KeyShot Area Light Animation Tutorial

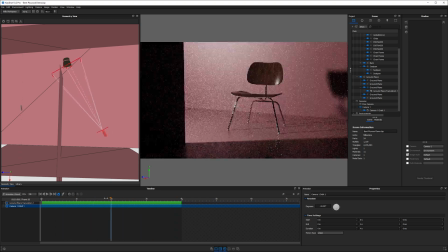248s
I then set the duration to 4 seconds to match the light animation. Now, at this point, I didn't really like the way the bloom was looking, so I killed it and decided to add it in post.
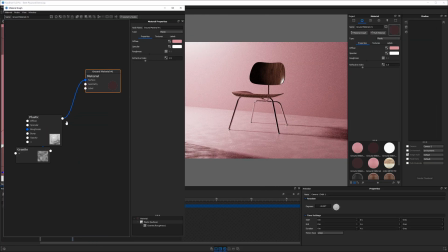258s
To make the scene more interesting, I added textures to the ground plane.
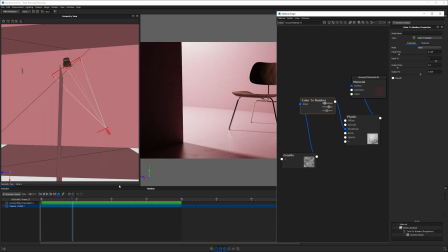262s
I used a procedural granite texture and color to number node to add some variation in roughness.
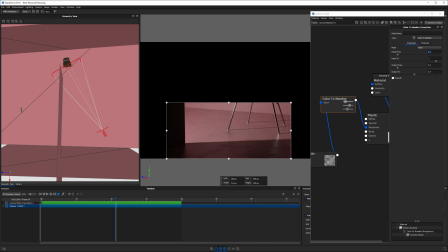268s
As the light reflects off the ground, this will break up the uniform reflection.
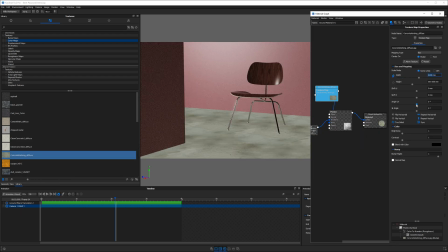272s
I added an image-based concrete texture as well to the bump channel to add another layer of detail.
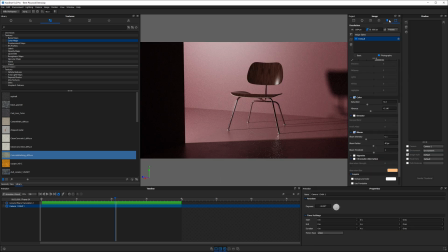278s
Next, I wanted to address the ugly fireflies appearing on the ground underneath the chair legs.
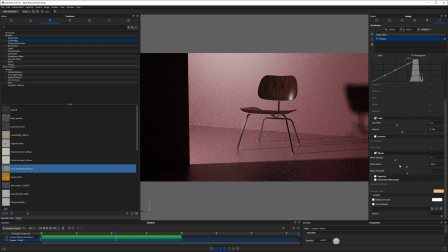284s
First, I tried the denoise and firefly filter, but the firefly filter killed the specular highlights on the chair legs and resulted in ugly aliased artifacts. I abandoned the denoise and firefly filters altogether. To try and address those fireflies, I decided to increase material samples.
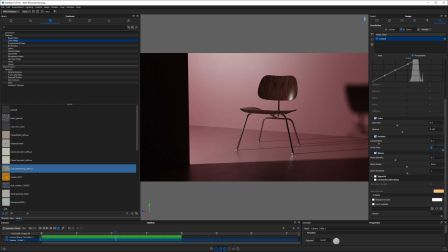302s
In order to do this on the ground floor, I changed the material type to a plastic transparent material and made sure the transmission values were set to black, which made it appear the same as a normal plastic. Then I doubled the material samples to 24. I also increased the area light's material samples to 24.
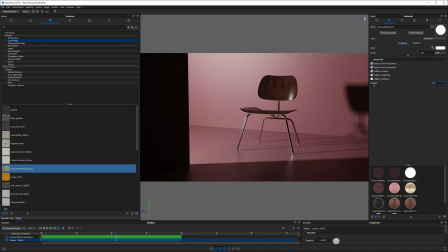321s
Doing these two things will in theory reduce the likelihood of fireflies when I go to do the final render.
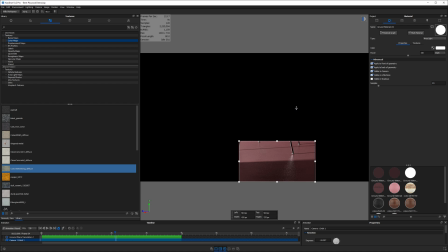327s
I used a region render to see how many samples it would take for those fireflies to resolve.
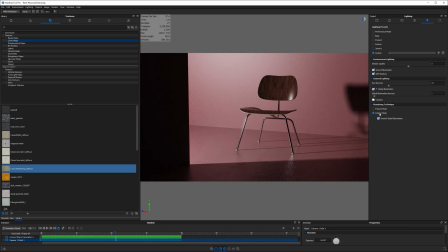332s
I gauged about 600. Finally, I checked to see if interior mode might help at all, and it didn't.
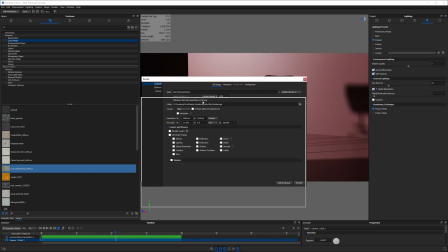339s
So I decided to render in product mode. I chose to render the final output at 1920 by 1080p resolution.
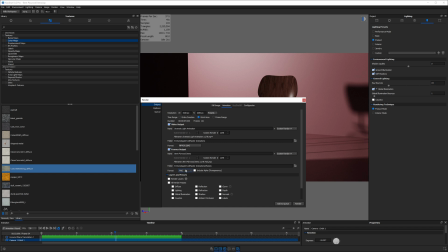345s
I created new folders for the frames to be rendered into and used maximum samples mode set at 600 samples for the final render quality.
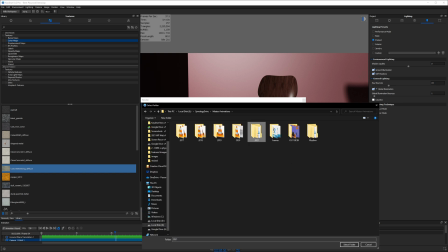353s
To offer me maximum dynamic range and image quality, I chose to render in EXR format. This will give me a series of images that I will compile into a video editing program called DaVinci Resolve.
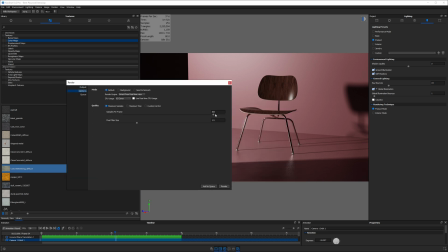364s
I used network rendering to let my two computers render this animation overnight, and it took 9 hours, 17 minutes, and 5 seconds to render the 120 frames on 128 cores in CPU mode.
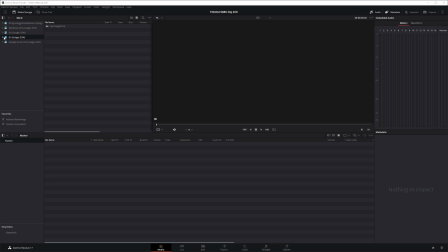379s
In DaVinci Resolve 17, I imported the EXR sequence into the media bin. Despite being a series of still frames, Resolve identifies the sequence as a single item.
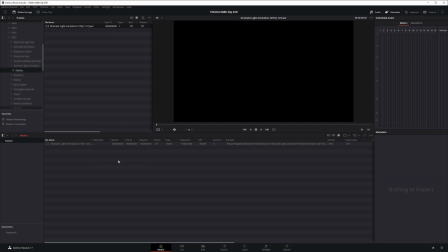389s
I also set the input color space to linear, so Resolve would apply the correct gamma to the viewer.
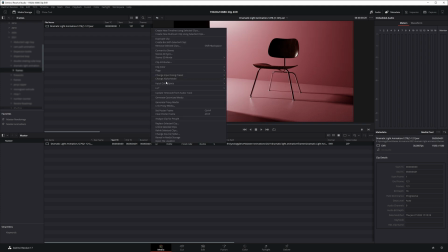395s
To learn more about gamma, follow the link above to an article I wrote on my website on the topic.
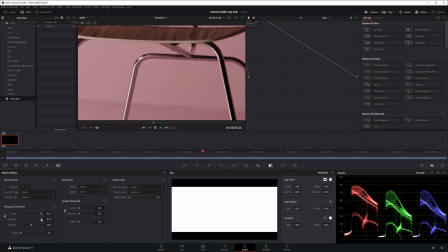401s
At this point, I noticed some fireflies that I didn't fix in KeyShot that are appearing on the rear leg of the chair.
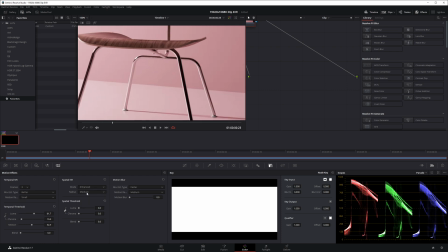407s
I did what I could in the color page to denoise this section, but in hindsight,
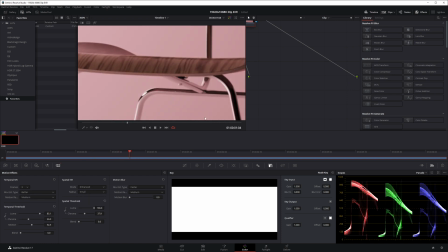411s
I could have used a mask to only apply the denoising to this one problematic area, but oh well.
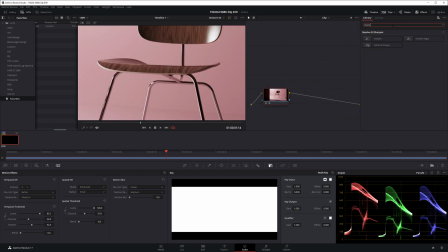417s
I then sharpened the clip to compensate for the softening effect of the denoise filter.
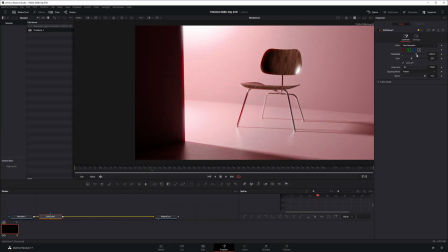422s
In the Fusion tab, I used a soft glow node to add some bloom around the specular highlights. I also chose to key the strength of this effect because it was too heavy-handed as the brightness of the scene decreased.
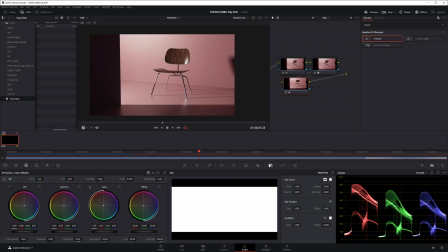434s
Back in the Color tab, I did some final color correction, cooling off the shadows and warming up some of the highlights, as well as desaturating the clip a little bit.
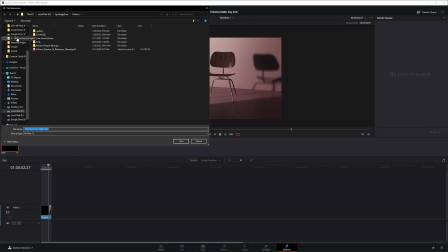442s
The final step was to set my encode settings and render out the final clip. And here's what we ended up with. So there's an overview of my process for this 4 little second animation. I hope you got inspired and learned a few tips. Also, this is the first time sharing any DaVinci Resolve content on my channel. It's a tool I've leaned heavily on over the past couple of years, and we'll be sharing more about it in my KeyShot Animation Masterclass, which should be launching sometime in early 2022. Till next time, happy rendering.